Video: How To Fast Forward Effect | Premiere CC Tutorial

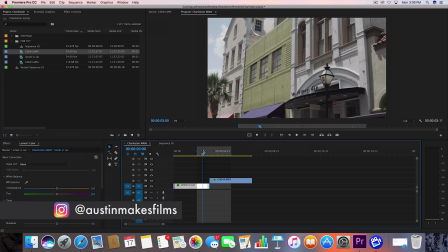What's up, guys? Austin Newman here today, coming at you with another Premiere CC 2017 tutorial on how to do the fast forward effect.
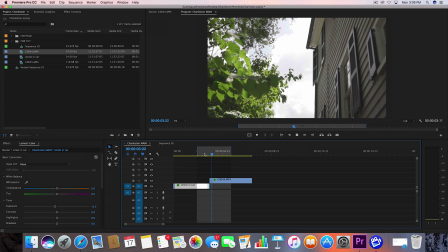This is a really cool effect that you can add to any music video you're working on or any other kind of footage that you want to pump up a little bit.
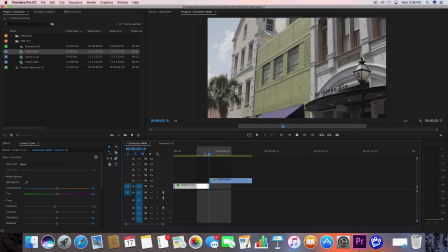It's a really cool effect. It's super easy to do, and we're going to go ahead and dive in on how to achieve this look.
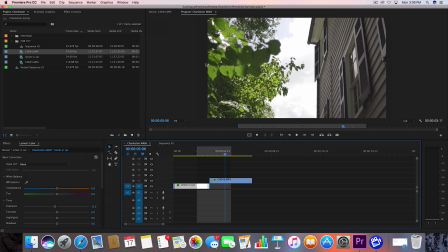Now, I do want to mention that this is slow motion footage that I'm using right here at a 24 frames per second rate. So if you have slow motion footage that you recorded in 120 frames per second or 60 frames a second, go over here to your footage,
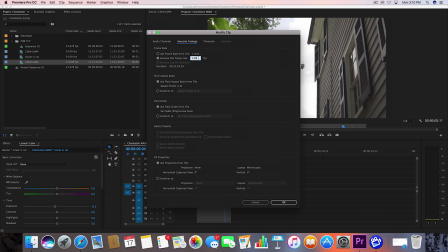right click, modify, interpret footage, and assume this frame rate is 24 frames a second.
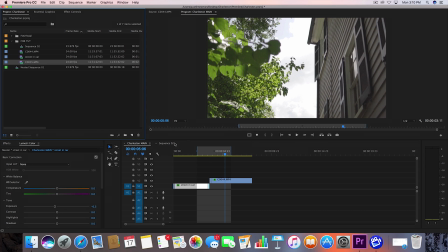That way it just slows it down and the system will read it that way. So now what we want to do is go ahead and grab your clips.
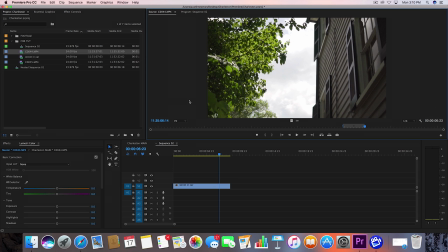I already have mine already selected, so I'm going to go ahead and drag those into my timeline. So now I have my two clips on the timeline.
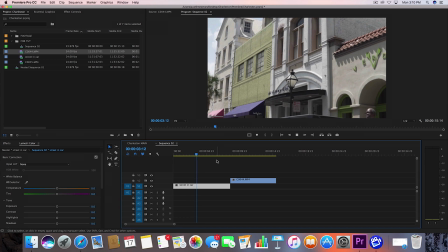What I'm going to do is go ahead and find a good point that I want it to start the transition at. And about here is where I want it. So I'm going to hit C on the keyboard, bring up the cutting tool, cut right there, hit R on the keyboard, and bring the speed tool back.
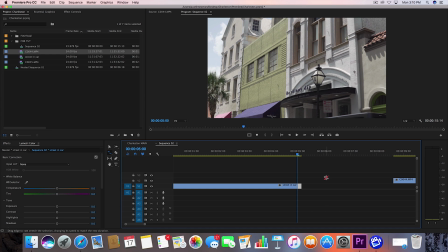I like to do this about four frames, so right about there. Okay, now let's bring this clip over and play through,
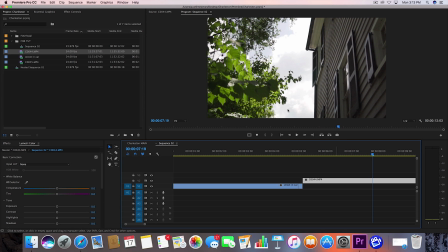and this is about the point where I want this to come in, because you can see the leaves come into view right here, and I like that a lot.
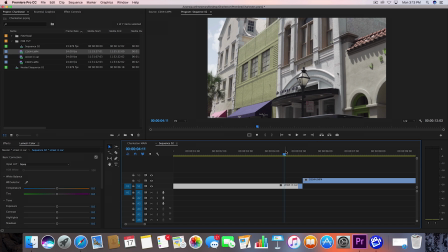Also, it's going in a forward motion with the building on the right, just like this previous clip, so that's why this works pretty well.
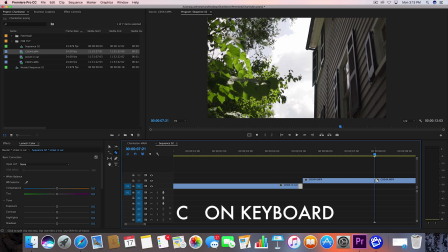So right here is where I want to clip it. Pull up C on the keyboard to bring up your cutting tool, and R on the keyboard to bring up your speed tool. Let's bring this back. I did about four frames last time. Let's move this forward, and there you go.
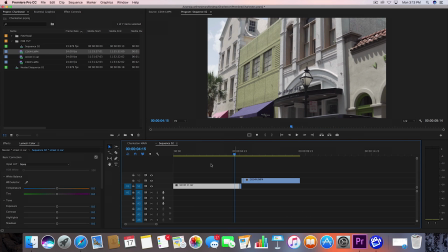That's as simple as it is. It's a super simple effect. You can use it on intros, all kinds of uses for this specific effect.
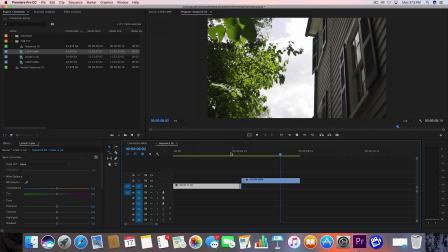So if you learned something on this video, make sure to give this video a big thumbs up. Go ahead and subscribe for more filmmaking tutorials like this one.
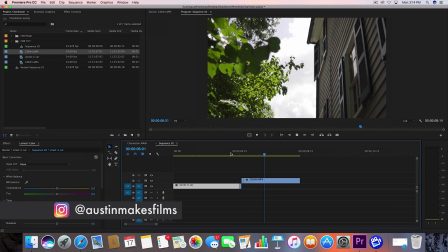I'm Austin Newman. You can find my work on Instagram @AustinMakesFilms. Go ahead and connect with me on there.
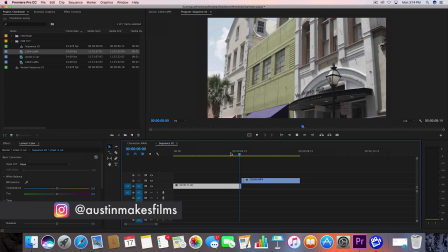And until next time, we will see you later.